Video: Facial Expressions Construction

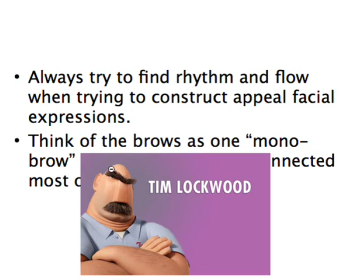You can see here that with the brows, what I like to do whenever I'm constructing the brow poses is think of them as a single piece. Okay, so like this big long caterpillar. See how they're kind of connected?
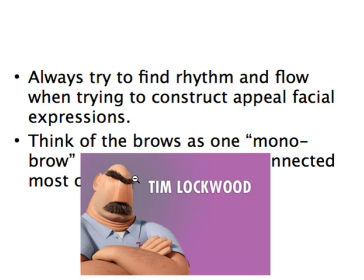It's a lot more appealing if they do have that kind of flow, that rhythm.
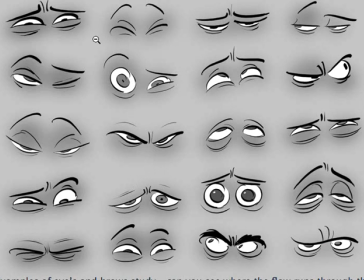And this is a good exercise. This is just a chart that shows you how an artist has designed all of these different facial expressions. But one of the things that I just wanted to point out is that if we go back to the sense of flow and rhythm,
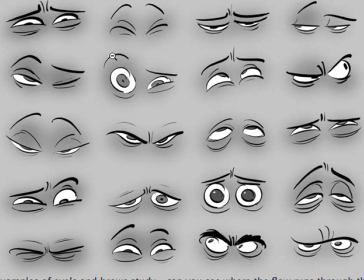if you notice how most of these anyway, the brows all feel like they're connected. They all kind of flow through one another. Okay, you can see it through here. They all kind of flow. This one here kind of flows through. There's a couple. Where's one that's kind of broken?
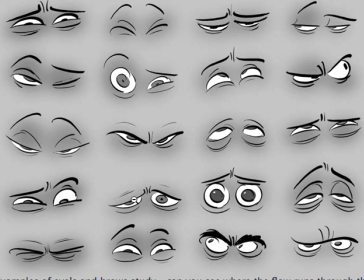This one here. You know, they've broken the flow, but pretty much what I'm looking for is the feeling that they're connected. And the reason for that is that, you know, we've got these muscles that are right above our nose there that are moving the inner brow.
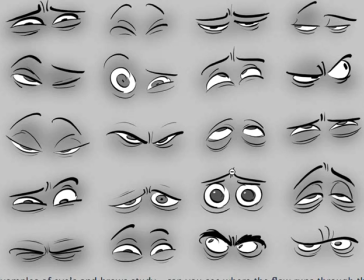This is what we would call the inner brow, just this part right here. And then you've got your outer brow and you've got your mid brow right in the middle there. Well, the inner brow has a muscle, or has a couple of muscles actually, or series of muscles, and that is one of the most important places for indicating how a character is feeling.
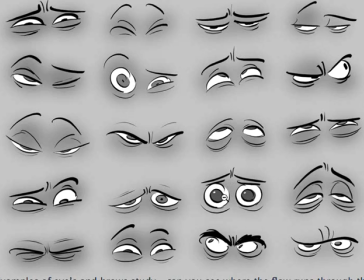If they're angry, these will be down. You know, let's see if we can find an angry. Yeah, something like this. You'll notice that they're down. If they're concerned or worried, they'll start to curve up.
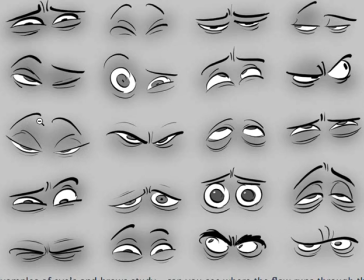If it's kind of a sultry sort of look, you'll notice that, you know, we've got these fantastic brows here that are lifted, but they're also just a little bit relaxed. So the inners are just kind of bowing down just a fraction.
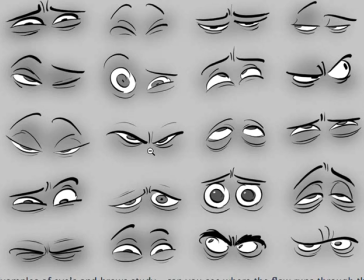But wherever there's some sort of tenseness to it, you'll notice that the shape of the inner brows is it's quite forced. So you can see that this one here is all the way down. This one here, you know, it's all the way down as well.
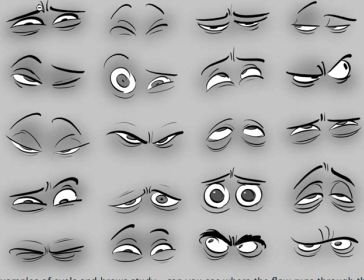This one here is kind of a cool one. You know, you get that real feeling that all of these muscles are kind of contracting into the middle of the face, you know, showing that pressure. And we've got this nice little inner lifted with the mids and the outers straight.
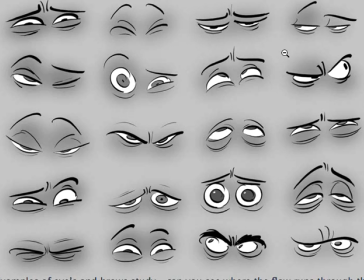Now, understanding the way that brows work, it does take a little bit of time, but one of the other things that I just wanted to mention is that in most cases, whenever I'm trying to form my my facial expressions, I'm looking at the way the marriage between the brow and the lid shape.
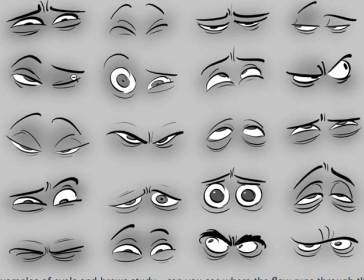So the way that the top lid and the bottom lid flow, or they feel like they have this sense of rhythm as well. So a perfect example of this one is if I have a look at this one down here, you'll notice that the brow and all of these lines
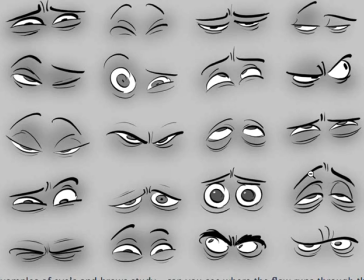feel like they have a sense of flow or sense of rhythm, okay? Or they're almost parallel to each other, right? So they feel like they're connected. This one here is a good example as well.
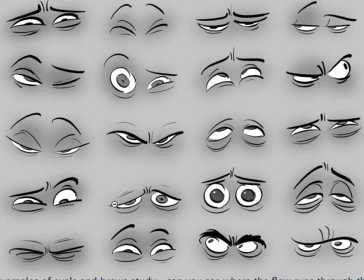So this lid and brow, the brow has come all the way down over the eye, is flowing on through, but you get this nice scoop. The bottom lid is also scooping in the same direction as the top lid and the top brow.
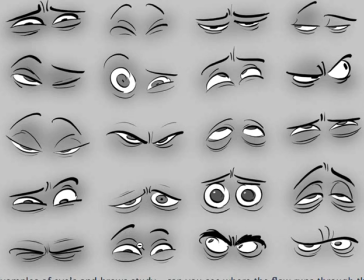This expression down here, you notice that we've got this nice soft curve on the top lid.
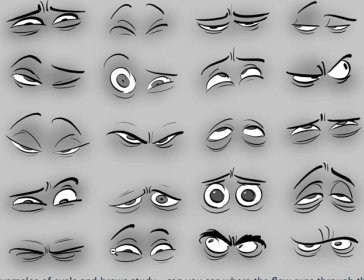There's also this same sort of curve on the bottom lid, and then the curve is flowing in the same direction on the top lid there. So it all feels like it's connected. The distance between the brow and the lid really depends on the expression.
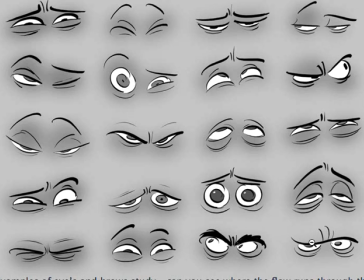So the more, you can notice here that with the more pressure that's coming from the expression, meaning that all the muscles are converging into the nose area, then maybe the lower the brow is, but not necessarily, not all the time.
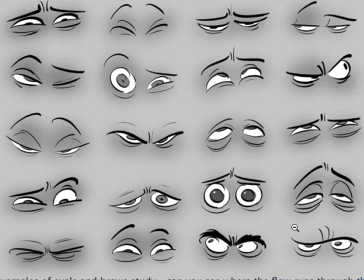Another key point that I wanted to mention is that, you know, if you look at this expression over here, so the character is looking camera right, but notice how large the eyeball is on this on the
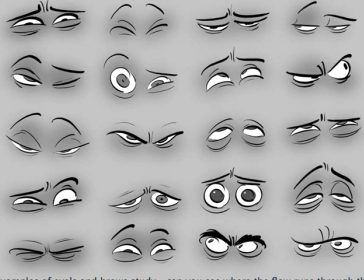eye that's facing the direction, meaning we're looking this way. So this eye is bigger and this eye here is smaller. This is a trick that a lot of animators use, which is I'm looking in this direction, so I'm going to create this triangle so that this side
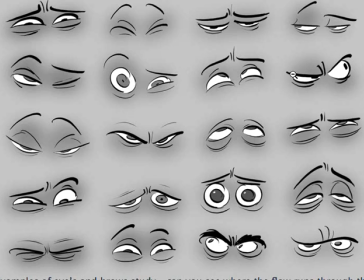is larger and it gets smaller on this side over here. So all of this kind of converges over this point here if I'm looking over in this direction. If I was looking over in this direction, it would be inverse. Okay, so the eye on this side would be larger.
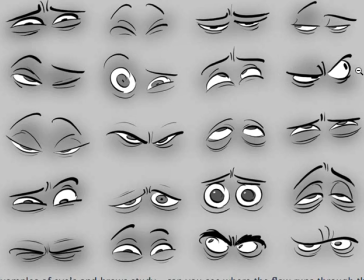I would create this kind of triangle shape so that it is definitely apparent that I'm looking in that direction. Okay, you can notice it's a little bit larger on this one over here, and that's a nice one, but that's a nice little trick that the animators do.
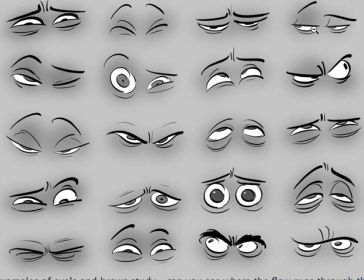You notice how the eye is just a fraction larger? Another thing that you need to think about is where the lid sits or cuts through the pupil of the eye.
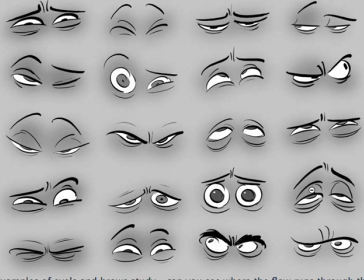So depending on what the character's feeling, if they're feeling tired or sleepy or even sultry, then the eyelid is going to cut through the eye. And you also need to take note of how much white you'll see underneath the pupil.
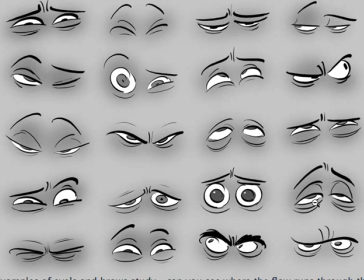So in this case, you get this real sense of, the eye is sagging. There's a real sense of weight. This bottom eyelid is really hanging down low, which means, that's why we're seeing so much of the bottom of the whites of the eyes.
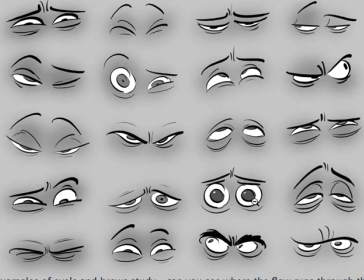But how much white you see around the pupil can also relate to how scared a character is or how angry a character is. So in this case here, you'll notice that we can see quite a lot of white underneath the eye,
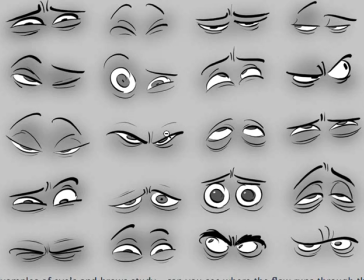and the brows are really cutting through the pupil there, helping sell this idea that the character is very aggressive or angry. Now, if a character is smiling,
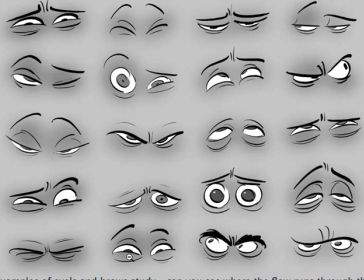then the eyelids will normally lift up and start to intersect through the pupil. Okay, but the top eyelid might also show a lot more white above the pupil there.
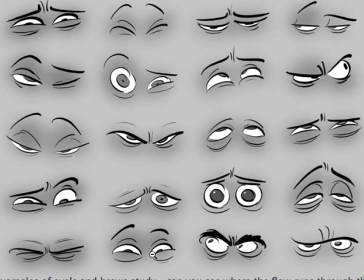Okay, so you really have to start to pay attention of what's happening with the rest of the face and how that relates to what's going to happen in the eyes. Okay, anyway, that's enough of that. We'll talk a little bit more about that later.
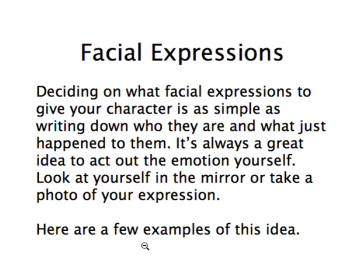So as an animator, deciding what facial expressions you have to use, it can be quite a challenging experience. Because often what will happen is that you'll get a line of dialogue and you'll have to animate to it.
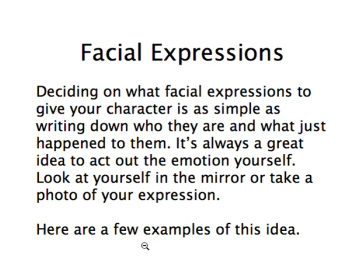One of the best ways that I know is to get a camera and rehearse the line and say the line to the camera and really just get a sense of what the character is feeling and look at what I've shot and see if it reads correctly.
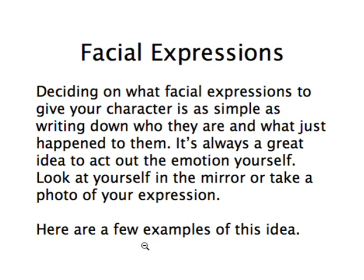If it doesn't read correctly, then I'll go back and I'll reshoot it again.